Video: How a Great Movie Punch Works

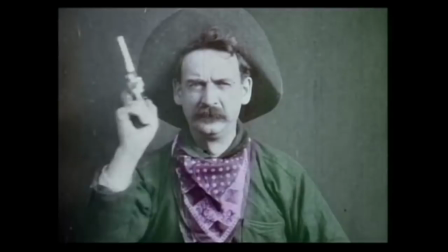(0:04)
Today we're going to talk about punching in movies. Cinematic violence has existed for almost as long as cinema itself.
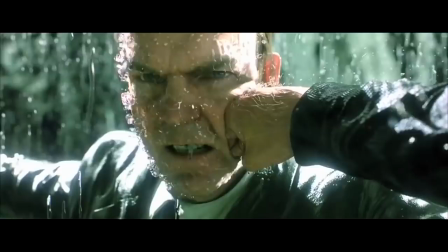(0:13)
And for all the millions of violent acts portrayed on screen, there's probably none more common than the punch.
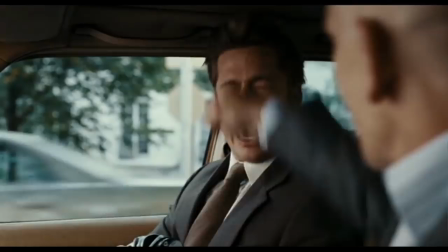(0:22)
It's something we've seen on screen so many times that it feels entirely ordinary, just another part of everyday life.
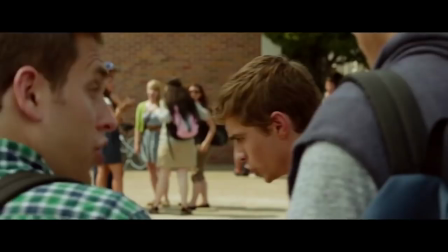(0:28)
If movies are to be believed, most people either punch someone or get punched every couple weeks.
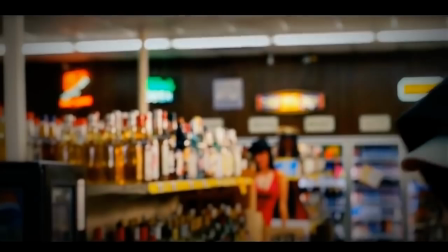(0:34)
At this point, it's rare for a punch in a movie to surprise us. What got me thinking about this was when I recently revisited Rian Johnson's debut film, Brick, which I was reminded is a really, really good movie.
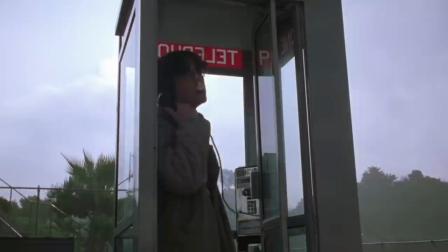(0:47)
Johnson's filmmaking craft throughout is masterful, exercising total control.
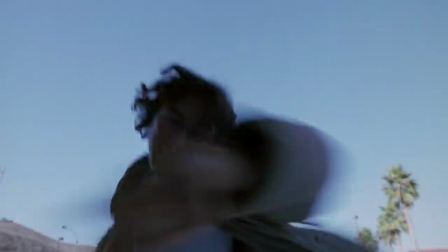(0:52)
And one thing that really stood out to me this time was the way that he portrayed the punches.
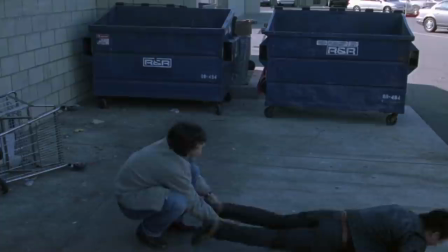(0:58)
Like this one. Now, we've seen this kind of thing a million times before, but here, you feel it.
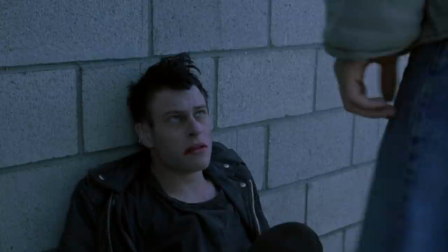(1:05)
There's real impact. And it's not because the punch is fueled by a huge emotion or anything like that.
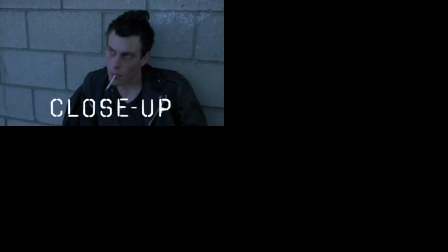(1:10)
It's not even an especially important moment in the film. But it's because Johnson is using fairly simple filmmaking techniques with a huge
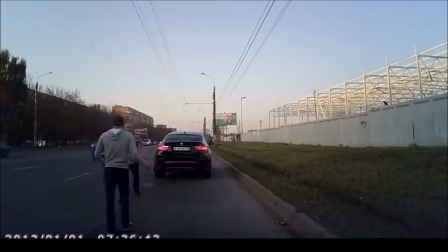(1:18)
amount of skill that this becomes more than just another guy punching someone in the face.
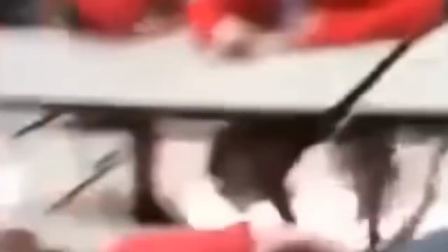(1:23)
In real life, punches are jarring. They're not lethal, but they're still shocking and violent, and an unexpected punch in a public place is chaotic.
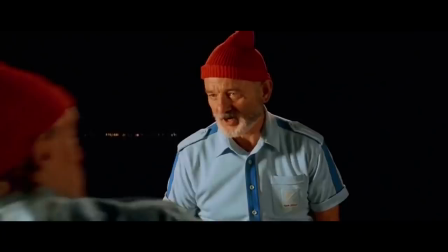(1:31)
So the question is, when we've seen untold thousands of on-screen punches,
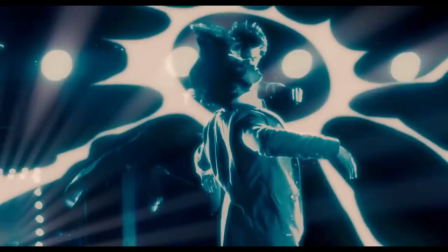(1:36)
how do you make one that has the same impact as a real-life one? Well, let's go back to Brick.
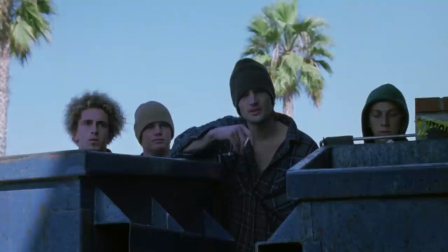(1:43)
The scene here, between Brendan and Dode, plays out in classic shot-reverse-shot coverage, until the punch.
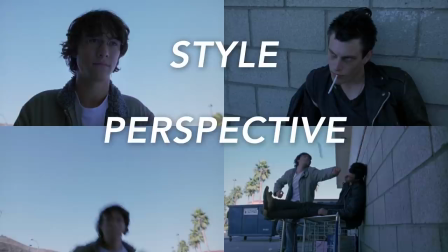(1:51)
Here, Johnson breaks entirely from that format, shifting style, perspective, and even frame rate.
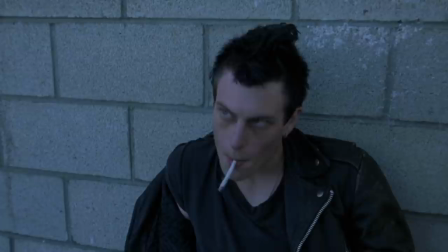(1:57)
It begins with a close-up of Dode, as his eyes suddenly flick upwards.
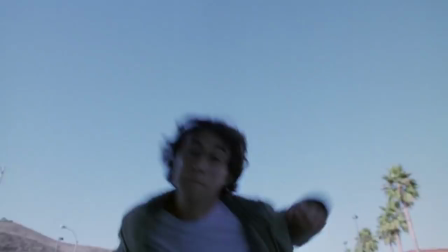(2:01)
Then we cut to his POV, with Brendan now dominating the frame as he swings his fist right toward the camera.
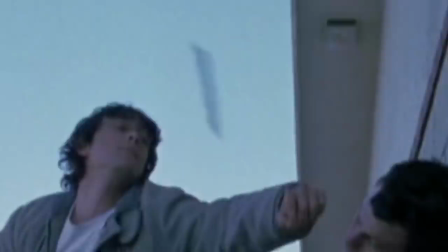(2:08)
Then it cuts to a wider profile shot in slow motion, as we see the completion and effect of the punch.
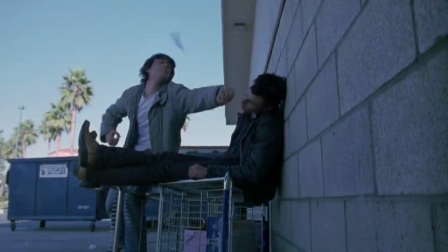(2:14)
The cigarette flies out of Dode's mouth. The POV shot provided the shock. The slow motion provides the force.
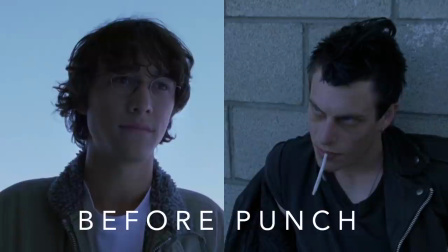(2:21)
Yes, this could have been executed with the same standard shot-reverse-shot coverage, but in the context of the scene, the punch is jarring.
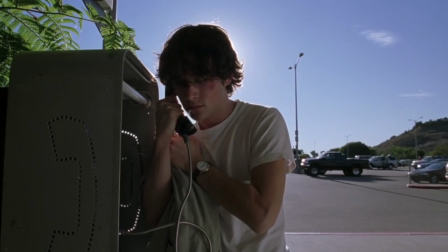(2:29)
It changes the entire dynamic and energy of what's happening.
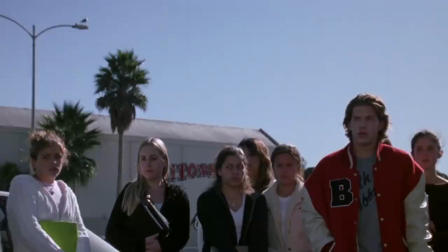(2:32)
And we're surprised to see it coming from Brendan, a guy who's not especially imposing or threatening, who spends most of the movie slouching with his hands stuffed in his pockets.
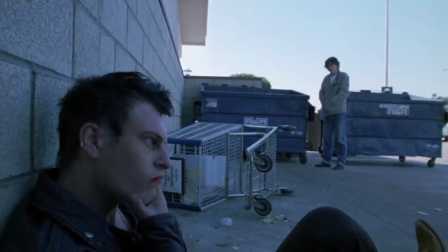(2:41)
So by making the visualization of the punch as impactful as it is within the scene, we feel it, just like Dode does. Okay, well maybe not exactly how Dode does. It's worth noting here that Johnson also edited the film himself.
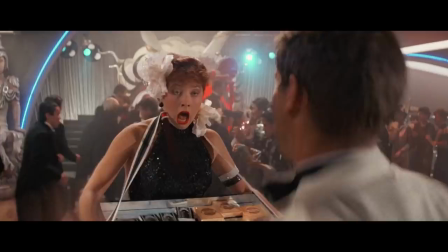(2:56)
The guy is really good. Now this is not to say there's anything wrong with traditional movie punches.
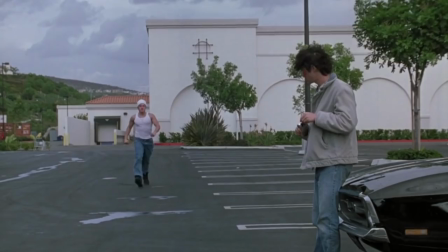(3:03)
Far from it.
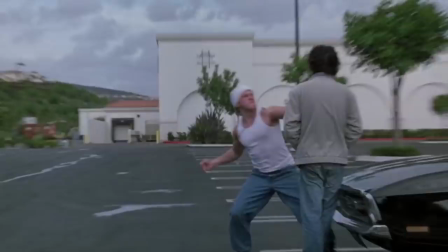(3:04)
And the stylized subjectivity of that punch in brick, or especially this other punch in brick, isn't appropriate for every movie.
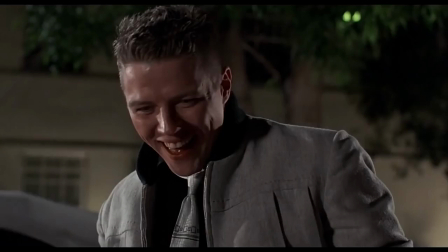(3:13)
In fact,
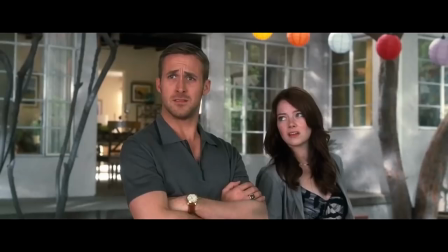(3:14)
there's something that can be extremely satisfying about a big classic movie punch with a huge hook to the jaw with a deep Thud shot from an over-the-shoulder angle.
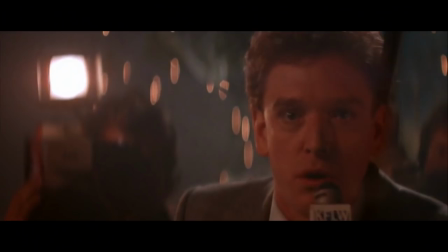(3:23)
This one in Groundhog Day is hilarious This one provides a great moment of catharsis to the end of Die Hard
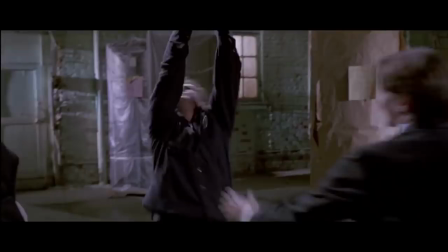(3:34)
So what elements go into a movie punch?
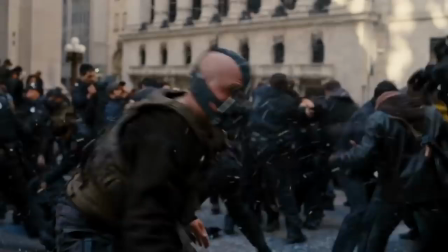(3:36)
There's the angle, which in most instances is chosen to hide the fact that the fist is not actually connecting with the face.
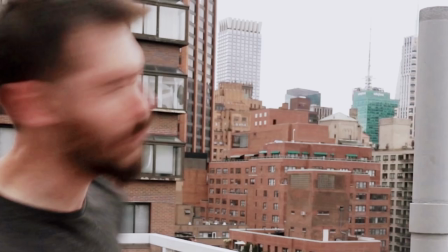(3:45)
Shooting from the side makes that several-inch gap clearly visible, so usually the classic over-the-shoulder method is used.
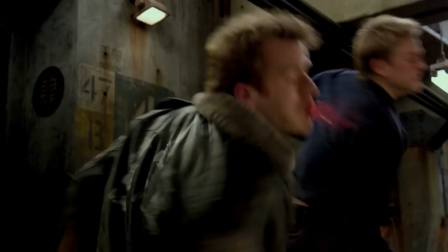(3:52)
But a risk of shooting punches from this angle is that most audiences know how it works.
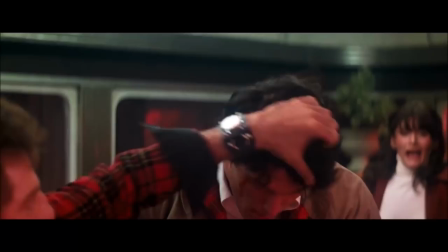(3:57)
That's how punches have always been shot, because that's how you hide it. These can be effective, but if the intention is to give the punch some authentic impact,
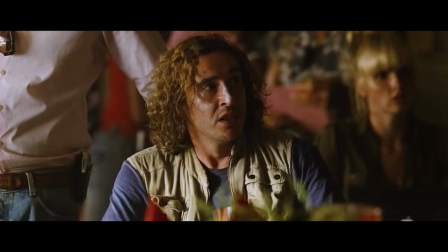(4:05)
to make it feel real, It's often more effective to use an angle to which audiences haven't become so desensitized.
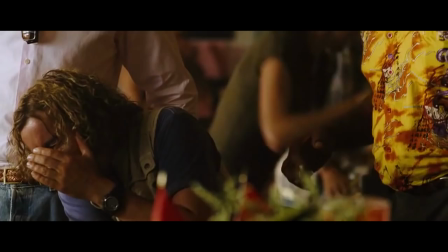(4:11)
So look at this punch from Tropic Thunder.